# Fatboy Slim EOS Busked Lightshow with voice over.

Now this bit I've got ready on the bump buttons for A, O, let's go. The wash fixtures are let's go. The beam fixtures are AO, A, O, let's go. A, O. That's literally me just hitting the bump key on my APC Mini, or I mean it could be any console, but it's literally just me hitting the flash just to get them on that beat. And I've got a little bit of animation going on with effect 901 with a simple circle effect with the moving heads. Now you can see that we're just fading off into the distance. So again, pitch black and bam, building up a bit of a state
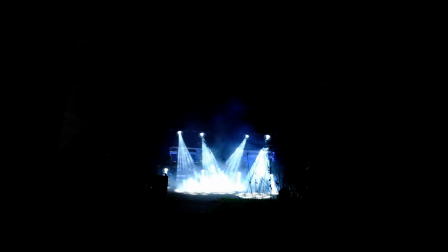and sneaking up to another focus palette with a nice break up, just bursting through the air, and 1, 2, 3, 4, bum ba-dum, bum bum ba-dum.
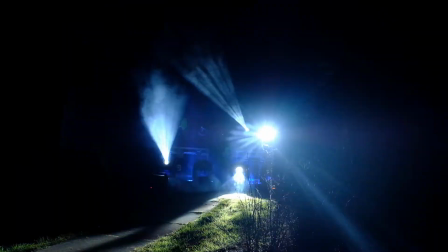Again, very bassy, very intense. So I'm pouring light out, and I'm literally hitting the audience directly and panning right over them,
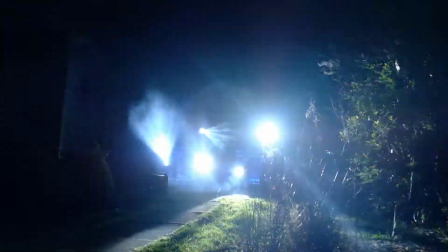just so they have an immersive sensation around them, along with that heavy bass.
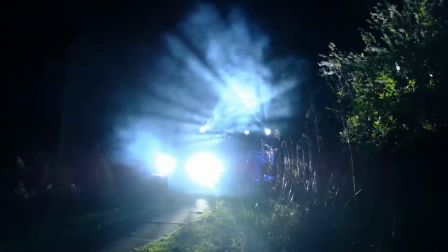After that, dang, dang, dang, where I break to second,
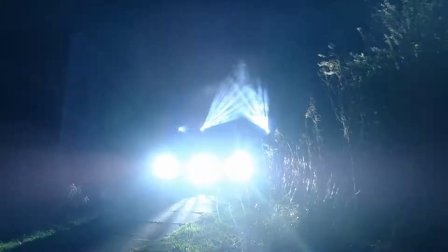I'm now using the random strobe for the drums instead of just relying on the intensity effect, just to break things up a bit and change things. And now we've got the female lyrics coming in. So now to represent the female lyrics, I've got the pan effect on.
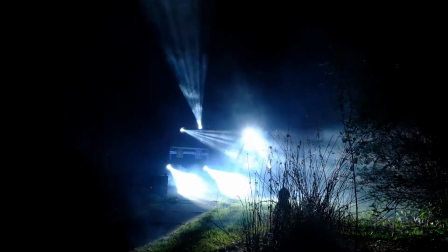You'll notice that they've just started panning left and right, and that was literally just to carry her voice in the light.
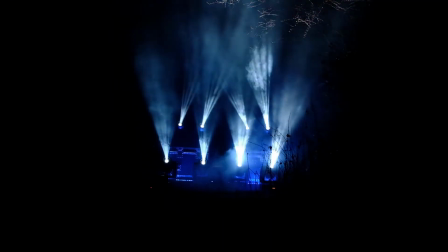And stop. 1, 2, 3, 4, back.
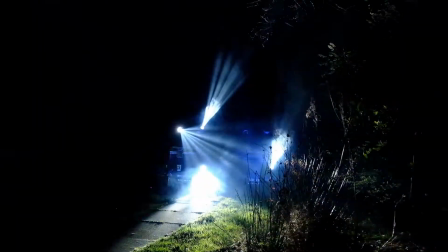And on that final drum, I'm synchronizing the strobe. Drum.
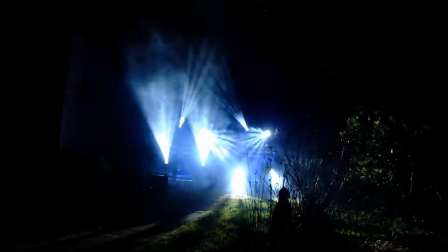Drum. You'll just see that we strobe just for a second for the drums there.
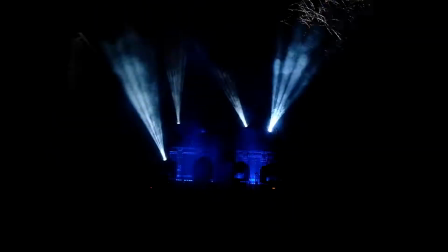Got a bit of a carnival vibe to it almost. With just sort of bits of light just scrolling around in the air, just sort of reflect that, I guess. On that bam, bam, bam, bam, bam, we had the wash fixtures just flash white, and we're just going to complete darkness just to go with these words. And I might just sneak up the wash fixtures just to catch the audience's eye, bring their attention to the stage.
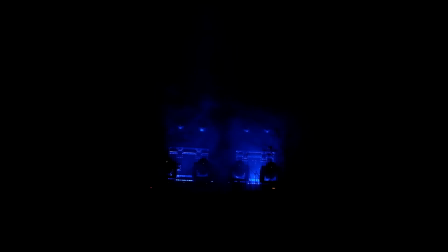Ready? It's very easy to feel, I feel anyway, for when things are about to go down, when things are about to happen. 1, 2, 3, 4. 1, 2, 3, 4. Now I wouldn't accentuate this, doesn't need it yet. I know that we're about to go into something else. You'll notice that we just went out. That was just because the camera reset it. Here
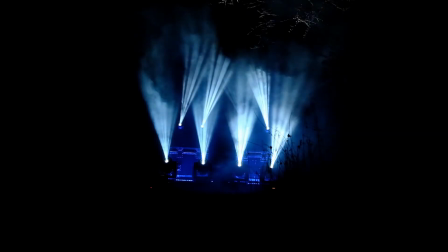we go. And 1, 2, 3. Back to it and bow. Oh no, I went for sweep this time. Who would have known? It's got a bit of a carnival vibe to it. I can see why I did that.
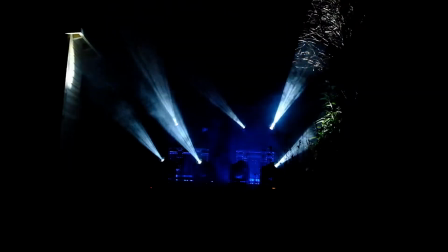It's quite nice.
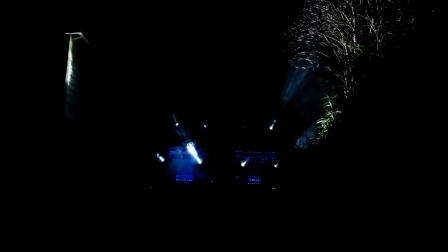You'll notice the bars are pixel buttons, and they're just sort of doing their thing every so often in individual cells.
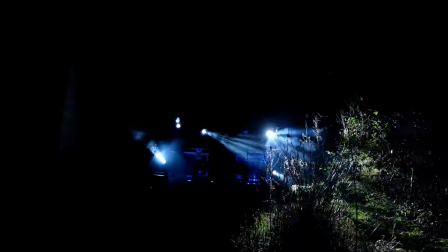On that moment where we go, you'll notice we go a much slower movement just to represent that. And now we go into a little bit more of a berserk state just to reflect what's going on.
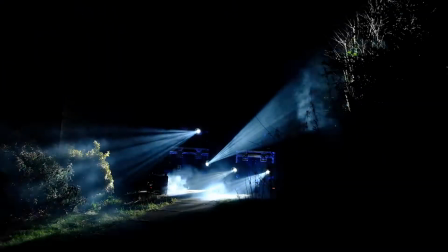Ba-dum, boom, ba-dum, boom, boom, ba-dum.
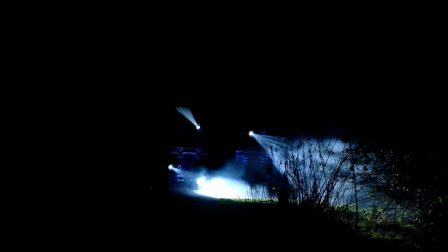And we're literally just letting that intensity change, which is the absolute random sort of 0 and back up again.
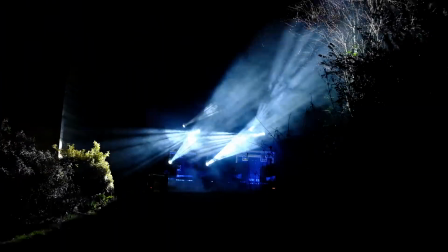Just carry that beat, just carry it, let it carry it.